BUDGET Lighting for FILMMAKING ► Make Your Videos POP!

Yo, what's up people? Who remembers this music, by the way? I was trying to get hyped to shoot the video because it's in the middle of the night. I'm a 90s kid, so this was a big part of my youth, partying on this kind of music. That makes me maybe hold. Let's bring it back, drum and bass for the win. Now let's get into the video. In this video I'm going to show you how you can make your videos look very good, how you can make the light very good, the quality of the video very good. I'm going to show you a cheap way, kind of actually a free way, and I'm also going to show you a budget way.
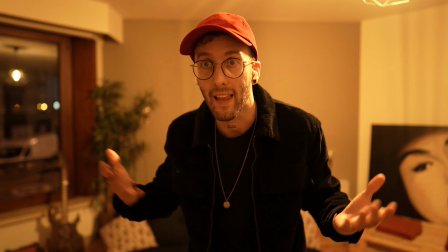37s
So this is how the video actually looks here with just the normal lights on. Wow, I'm looking at the screen here, that's pretty horrible, I have to say.
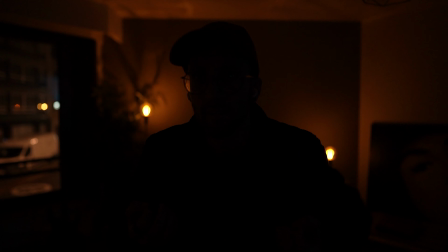44s
So let's quickly change that. To start, we're going to turn off all the lights. I'm very underexposed at the moment, but what I did actually here is kind of create a mood, a scene, a vibe with turning on these just normal house lights in the background. They give a nice warm color and they make it kind of cozy to watch.
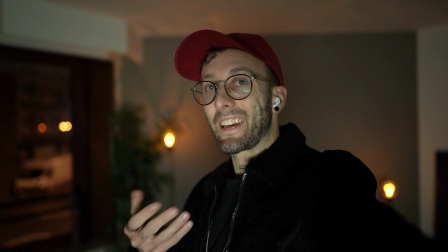64s
Alright, and now I am lit up and this actually already looks pretty good, I have to say.
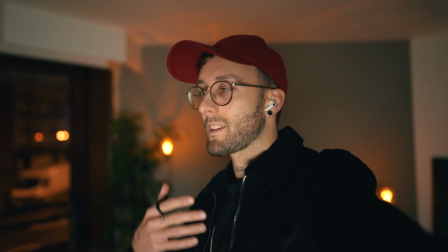69s
I am wearing glasses and that makes everything a little bit more difficult because you have the reflections. But for the purpose of this video, I'm just kind of not gonna care too much about that.
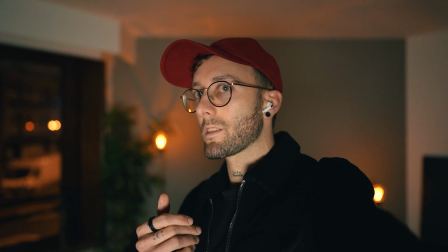77s
As you can see, to avoid the reflection in my glasses, I can tilt my head a little bit while talking,
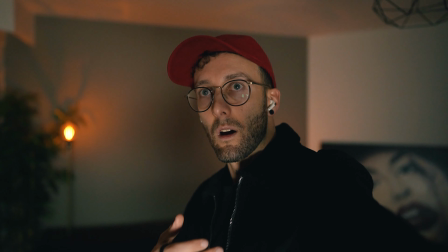82s
or I can actually have the light more angled, then you also don't have it,
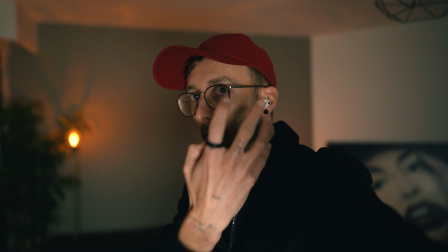87s
and I actually have a little bit more dimension also on my face because this is more lit up. Key light is the main light of your video, it's the light that lights up the subject.
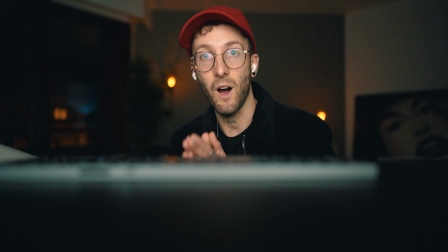94s
In this example, me right now, and let me show you how I actually did this without spending any money.
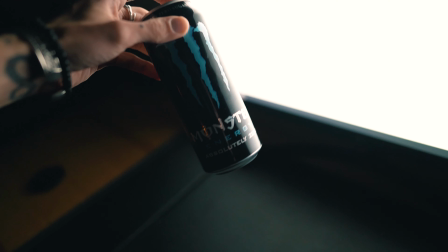98s
I'm just actually using my monitor with a white background. Also, I think this guy is kind of the culprit of me dancing in the beginning of the video.
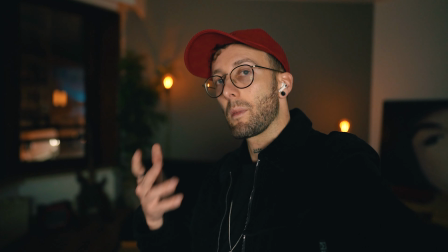106s
I found this free way to light myself by experimenting a little bit. Let me now actually walk you through a little bit why this works so well.
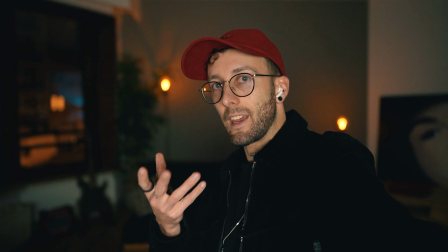111s
So in the background we have these orange lights. They are kind of blurry because I am away from them.
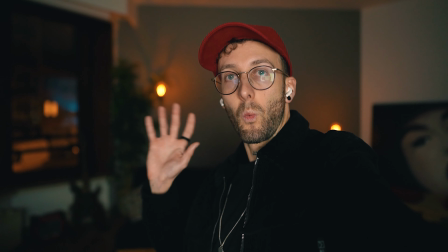117s
So whatever light you have on the background, get a bit away from it. That will make that they are more blurry in the background.
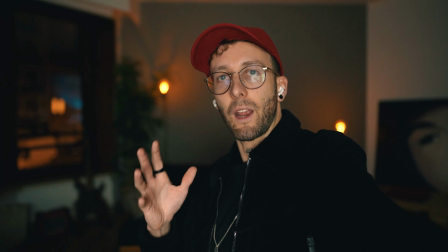124s
There's more focus on you as a subject when you're further away from the background. So it's more clear that you're the important part in the video.
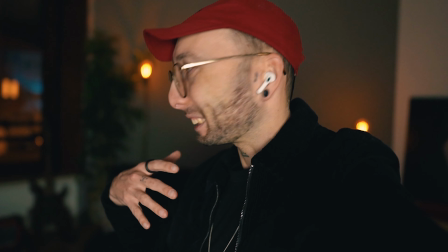132s
I'm sorry, I don't have a big ego or anything, but you know,
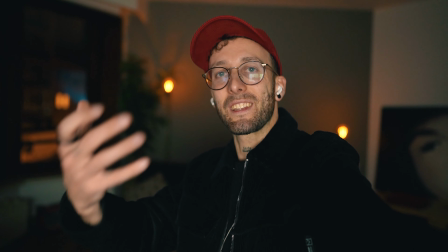135s
if you make a video and you're the person talking, you want that the viewer is listening to you, that their attention,
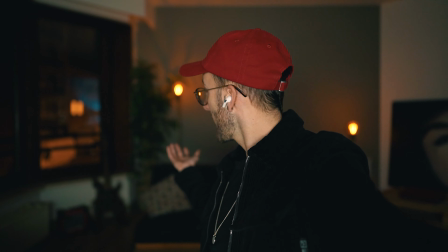141s
their eyes are directed towards you. So that's why I have some distance from these lights so that they're blurry.
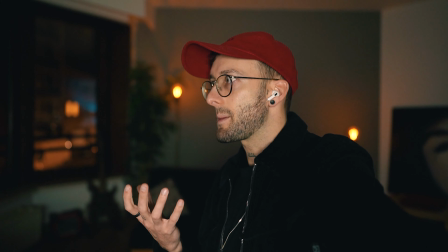146s
Then another thing is the light actually shapes the space, shapes the image.
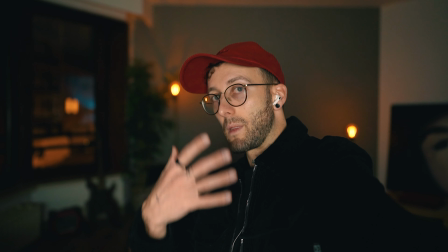151s
So we have a light in front of me making me bright, you know, making me exposed well.
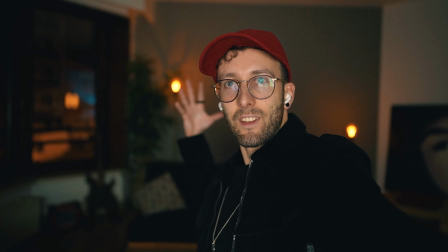154s
But then by adding lights in the background, they kind of give this pop on the back of me, so I'm just more 3D.
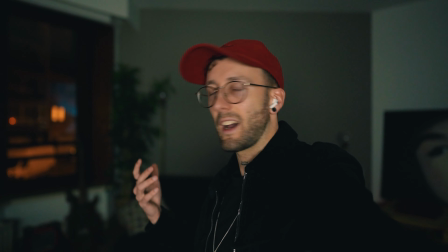161s
I even pop more in the image. To show you guys, I turned them off and I think we can agree that it looks a bit more blah now, the image.
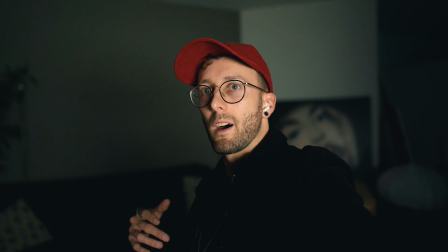168s
Now actually because of this it still kind of looks good, but let's just say if I'm more like this, then it's kind of more blah.
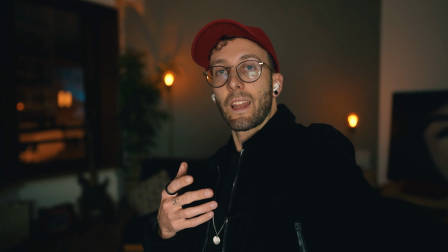175s
So let's turn them back on. Okay, that's much better again. And another thing that I did is I turned the white balance in my camera to daylight.
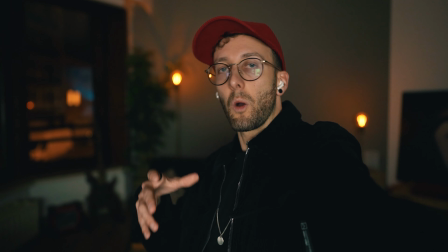181s
If you are using lights that you can yourself control, always manually choose your white balance,
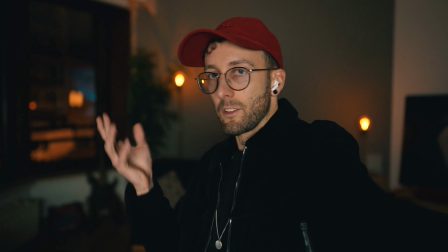188s
because the thing is the white balance won't change if you have control over the lights.
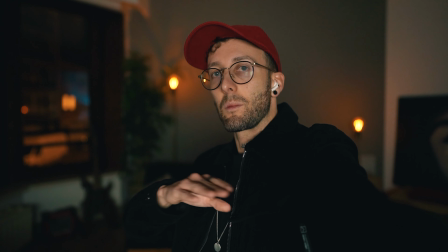193s
So you want to make sure that it's locked in, otherwise you might have these shifts in color during your video.
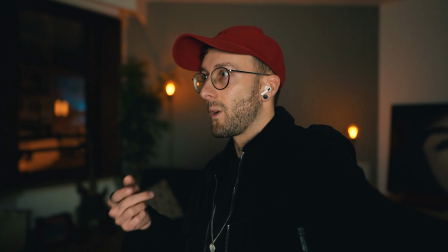198s
That's not really cool. When you saw that in the edit, the auto white balance kind of shifted during the shoot.
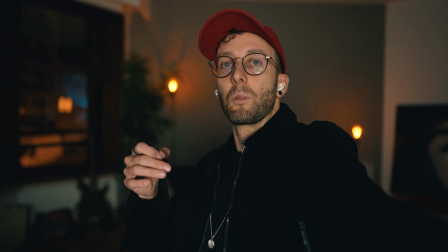203s
So if you have control of the lights and control over the color that the light will give, then also put your white balance on a manual setting so that you have full control.
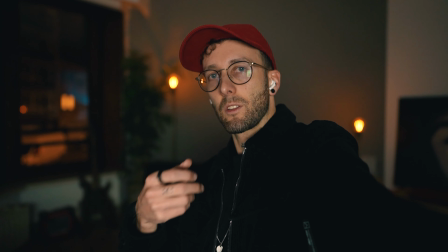212s
You kind of experiment with what looks best.
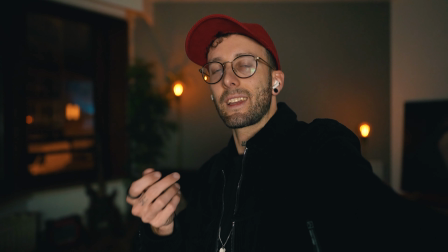213s
For example, right now this daylight makes it a little bit more warm than the automatic setting, but that was just nicer, more cozy, I found, in this specific shot.
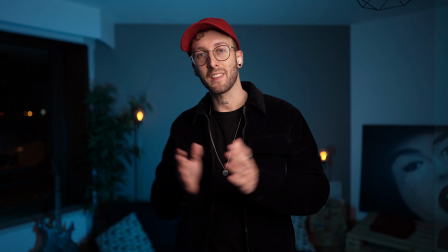222s
And this is now the more professional setup. It's actually still budget friendly.
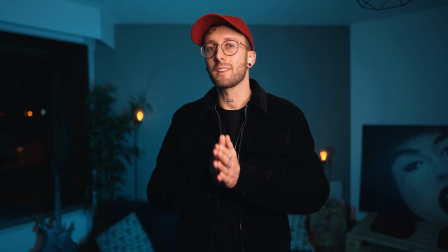226s
The total of this package is something a little bit above $200, $250.
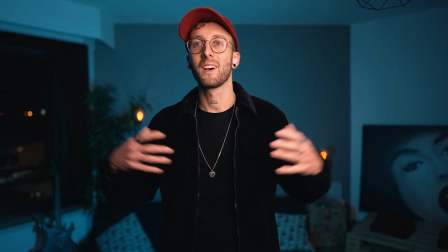232s
So I'll walk you through now which light I have set up to create this look, which I think is pretty dope.
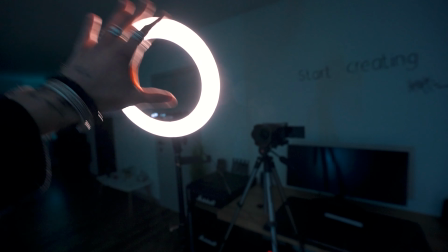237s
So let's check it out. This is the full setup here. We have this ring light and we have this light.
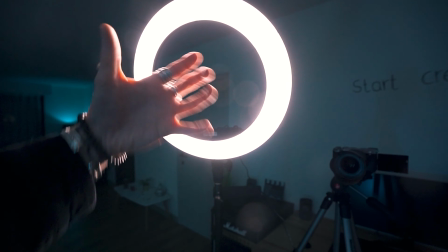242s
I'll walk you quickly through this light. So this light shines onto me on a 45-degree angle.
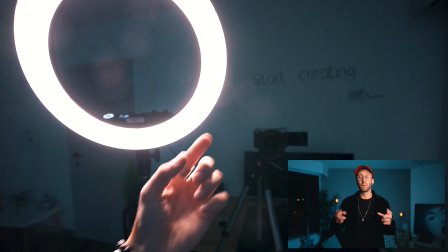248s
That's why I kind of have this shadow.
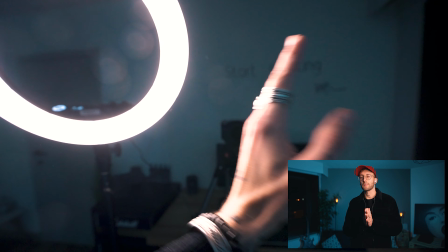251s
I have more light on this side of my face, and then here a little more shadow, and that creates actually a nice depth.
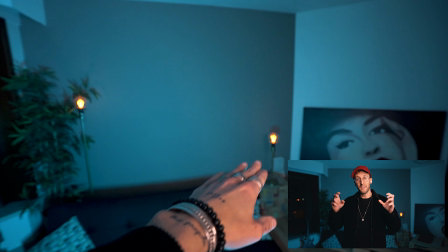258s
And then the camera here straight onto me, so that we have these two little lights in the background, like left and right of me.
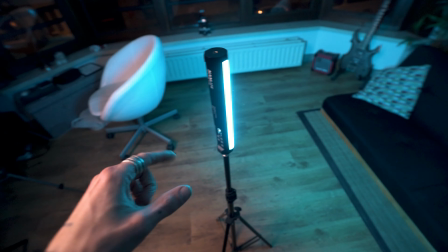265s
And then here, this light is actually amazing. This is the Nanlite PavoTube 260 or something.
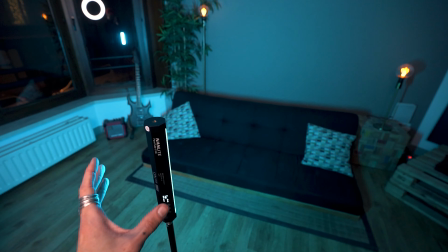274s
I'll link it down below in the description. And I angled this light to shine to the background.
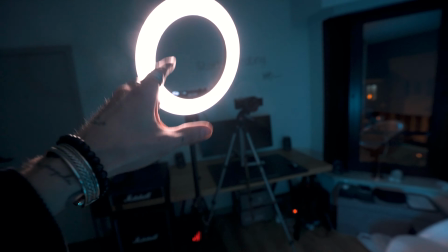279s
Now key here is to learn something about color contrast.
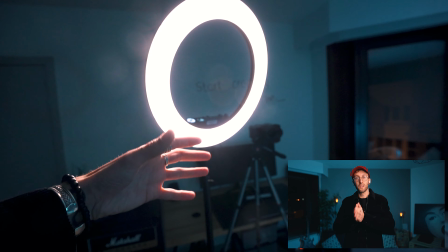283s
I put this light a little bit more to the warmer side so that my face would be a little bit warmer.
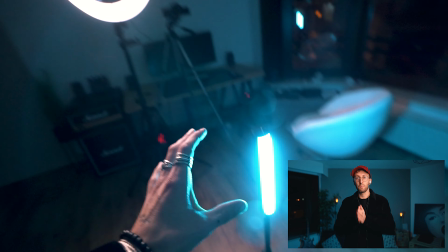288s
I look a little bit more brown, a little bit more healthy, but more importantly, it also creates more contrast between the warmer tone of this light shining on me and
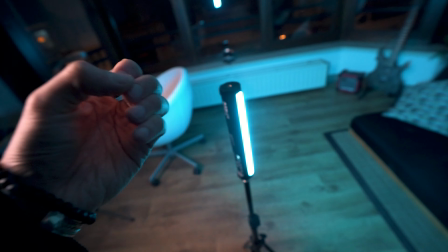296s
then the background being this very blue teal color,
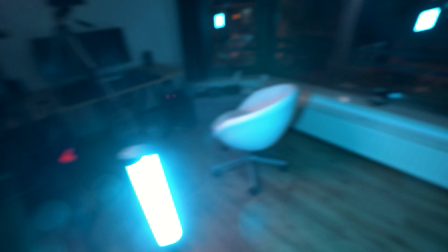301s
which then creates this nice color contrast. I didn't choose the ring light because I'm gonna start doing TikToks.
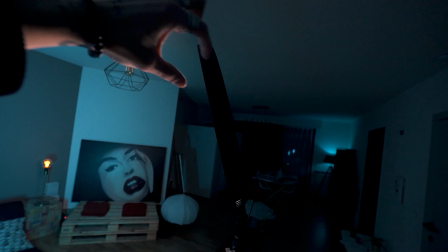306s
I just chose it because It's just so small and it's easy for YouTube.
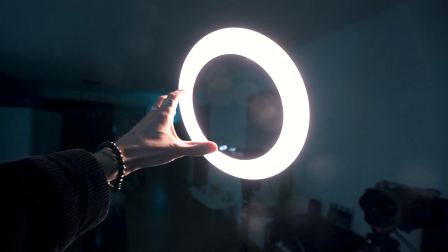311s
You can just quickly fit it somewhere. If you don't have a lot of space, I would highly recommend this.
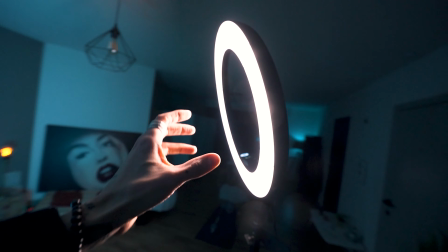317s
Do you see that thing there? That's just a softbox for my other lights. This is just so slim, so just so easy to use.
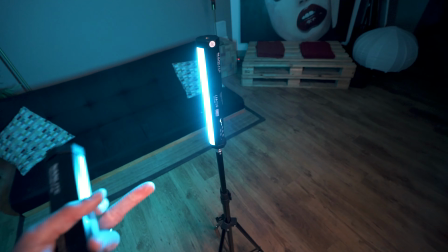324s
Cool thing about this Nanlite also is that it's on battery, so you just charge it and now I can just put it wherever I want because I don't even need electricity. Now I will quickly show you a setup with using 2 of these Nanlites. The cool thing is you can have a lot of effects with them.
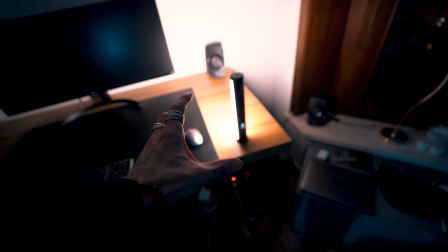338s
So for example, I can choose colors, or I can just choose normal white or a bit warmer light,
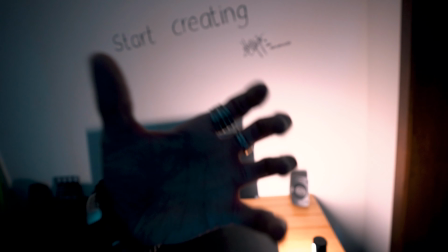343s
and I'm shining it against the wall to have a reflection coming back and a bigger light source.
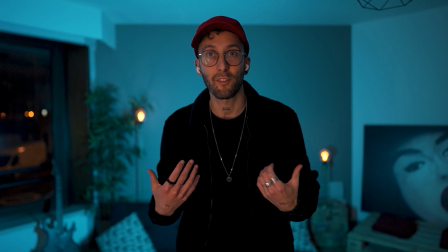348s
This is now the setup with the one Nanlite shining against the white wall and then reflecting back on me. Now I had to crank my ISO a little bit more.
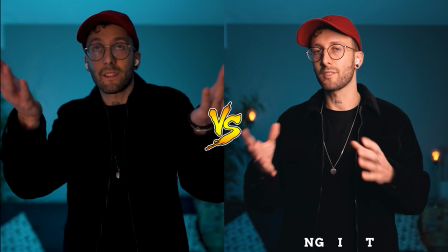355s
Also, it's more difficult because let's say if this wasn't a white wall, it wouldn't work so well.
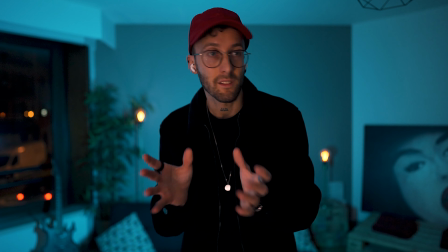360s
You kind of need a white wall actually to work. But for sure you can kind of do a lot of stuff with just having the Nanlite.
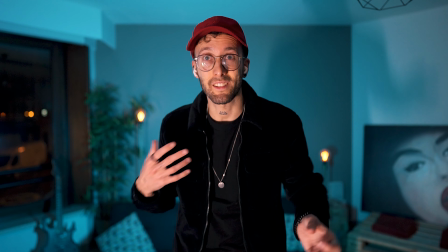367s
This is now the Nanlite shining directly at me. As you can see, this is not so nice.
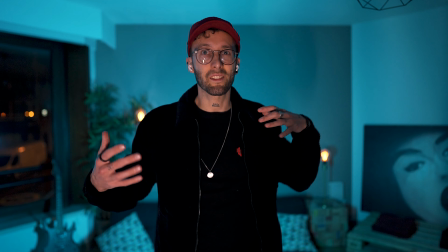372s
It creates quite a lot of hard shadows. This is now the Nanlite a little less bright. As you can see, it still keeps being a little bit more of a harder light and creating shadows and stuff.
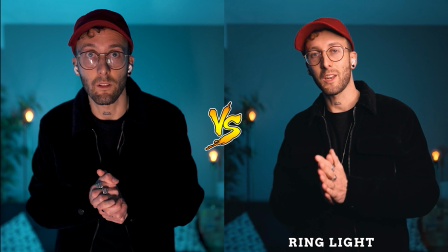381s
But in some way, I mean, this is quite okay. If you're starting out, this is awesome. Everything is linked in the description. I hope this was helpful in some way. Like and subscribe for more YouTube tips, cool travel videos, etc, etc. Now it's time for some more drum bass, some more dancing. See you guys in the next video.